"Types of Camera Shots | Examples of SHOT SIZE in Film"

Hi there, my name is Caitlin Moose, and today I'm talking about shot sizes. So when you're looking to make a film, you're going to be thinking about how can I use shots and what's in the frame to best tell the story. And in pre-production, you may make a shot list of all the shots that you want to get, but even you may already have an idea of how you want it even edited after the fact. But you're still going to end up getting a bunch of these different shot sizes and angles for coverage. And that way you have enough footage to cut from in the editing room for people's performances that may differ, or just how things can flow together more easily, especially when it comes to things like continuity. So when you're the director or the DP or even the editor, it's important to know what you're trying to convey within the story so that you can choose the best shot and angle to deliver on that message and best move the story forward. So keep this in mind when you're making your film. Here are some common shot sizes to consider. We have the establishing shot. Now this is usually used to establish your location and setting.
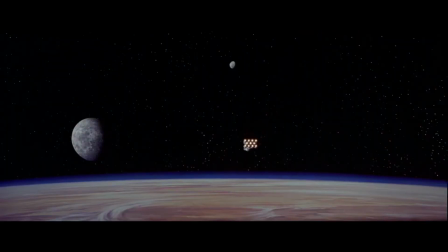So where you are, what time of day, you're establishing the scene. So usually you'll see these at the beginning of a scene.
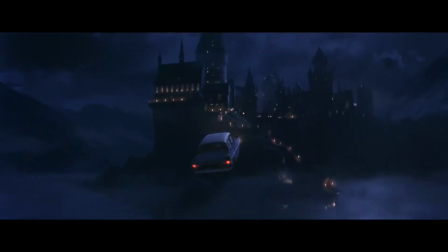You can see them to transition to the next scene. It says, hey, now it's morning and we're doing this.
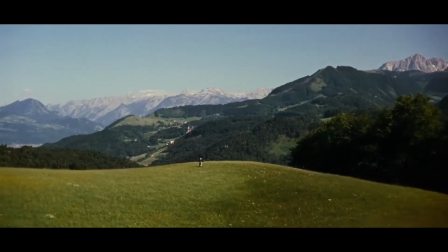It says, hey, we've now cut to the club and it's nighttime and we're over here now.
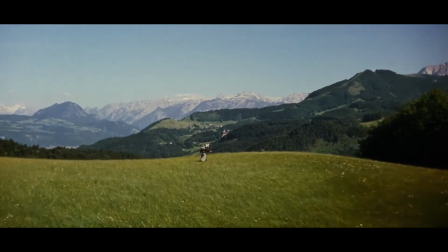Or hey, we're back at this person's apartment.
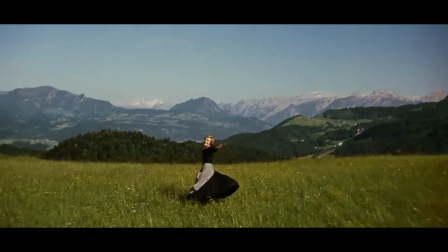Kind of like instead of our lives, we're walking to and from or driving or traveling from point A to point B,
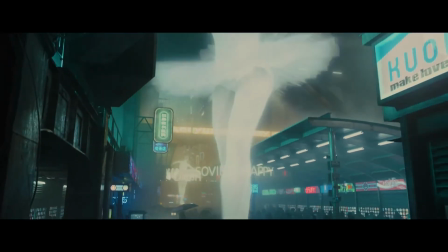we can just cut there and see with an establishing shot where the story is now.
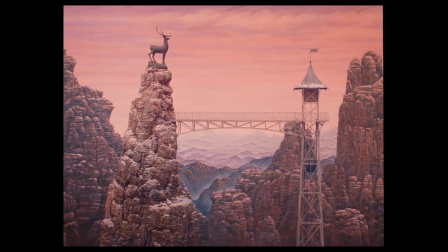And this is usually going to be your big picture shot, a really wide angle to get in that location.
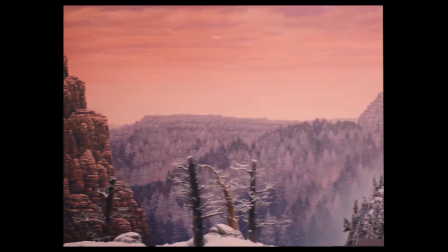This is where your location scouting and your production design is really going to come into effect to see,
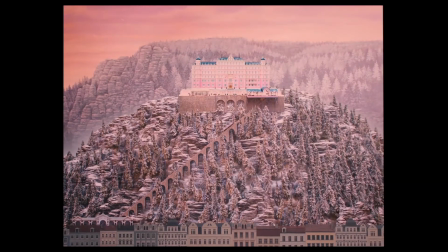because we're giving the audience information about where our characters are and the environment and the space that they're in right now.
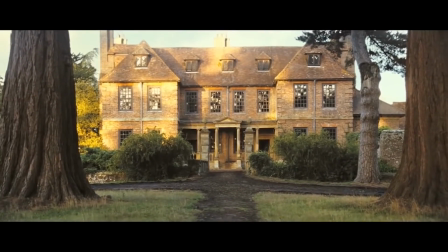So you're telling an audience where we are in the story, and now we're going to see how the characters interact in that new environment. The master shot is still really wide, but may focus more on the characters rather than just the location.
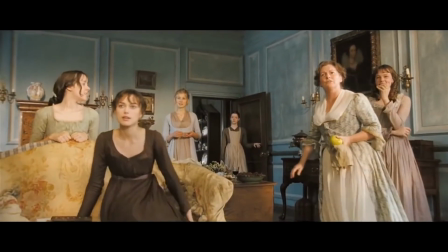But we're putting our characters within the location, we're seeing their relationship to each other,
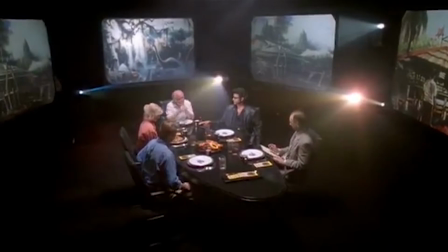so how are the characters inhabiting the space so that when you cut to close-ups of everybody, your brain still knows where to place them.
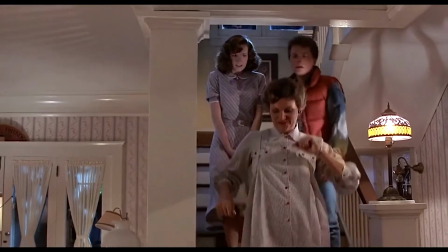So if you're an actor, you want to remember that the master shot is usually the first thing that's filmed,
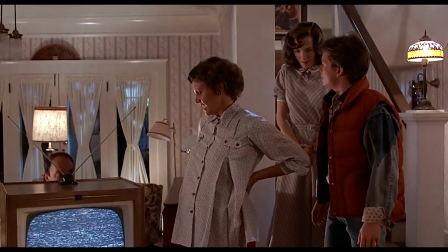and it's where you're going to see the most of your body as well as the entire area and how you're interacting with it.
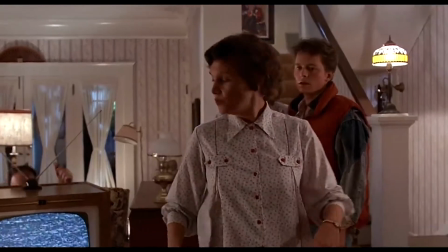So that's when blocking is going to be established and how you move within the scene.
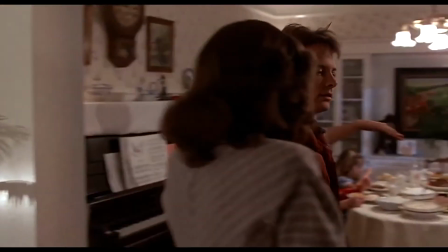It's also where you need to be aware of your actions so that you can replicate those for continuity purposes.
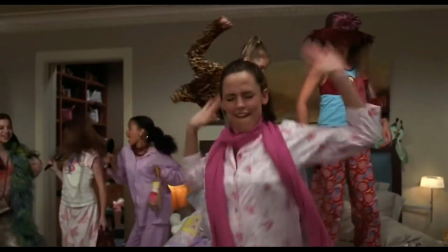So if you pick something up with your right hand, be sure to pick it up again with your right hand.
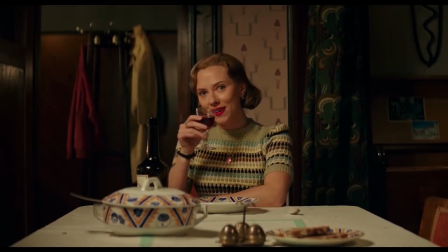So that way later the editor can maybe cut on an action like that.
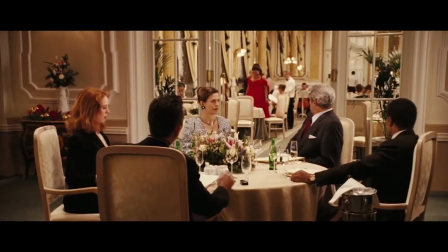But if you're picking it up with a different hand, then things won't work out and they won't edit together seamlessly.
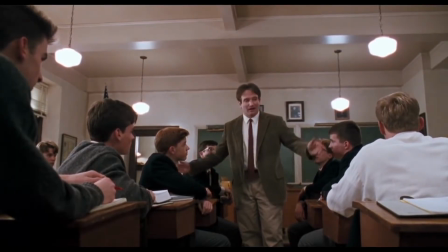So that's something to keep in mind, and that's also the job of the script supervisor.
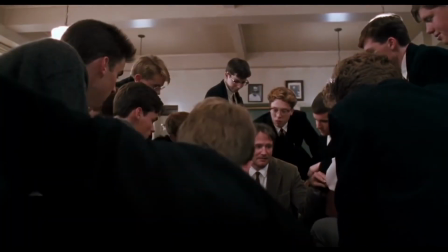So they'll be on set writing down things like that to make sure that the filmmakers and the actors stay consistent from take to take in order to keep continuity. Now the master could be a wide shot, which is going to be a much wider angle and showing the character usually in spatial relationship to the environment.
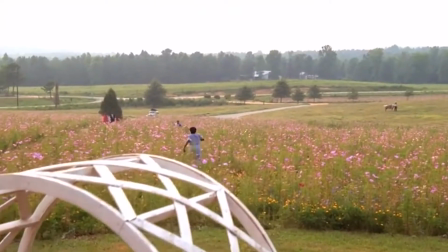So you might see by scale they're much smaller than their surroundings.
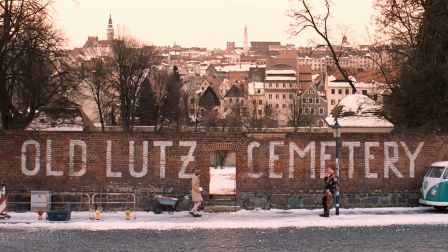It may be used to show if they're in a crowd and how they're reacting to all of these people in their environment,
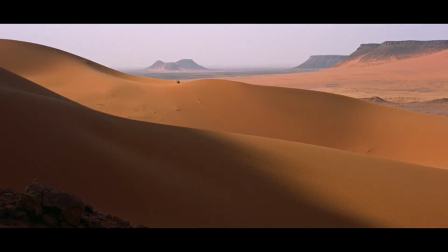or to show loneliness if they're the only people around for miles.
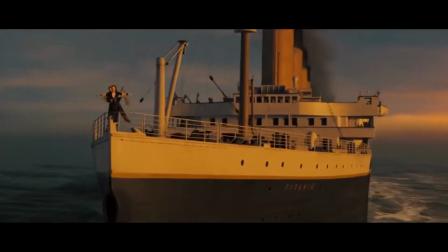It may be used to create mystery as we're trying to identify exactly what's happening.
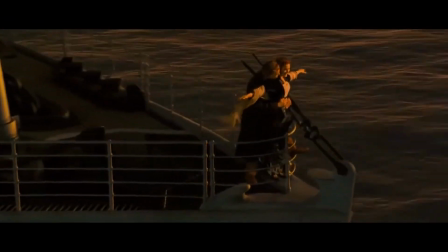So all different ways to use the wide. The master may also be in a full shot. So this is when you'll see the character's entire body from head to toe. This is when you want to think about costume design,
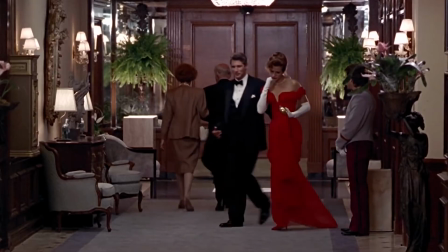if you're trying to show off what a character is wearing so that the audience can pick up character traits based on that.
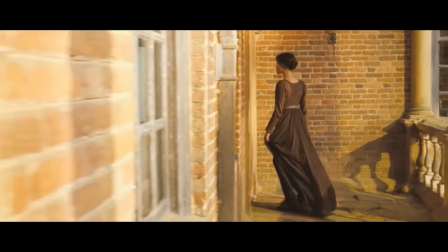Maybe the clothes also give a clue to the time period or to their social status.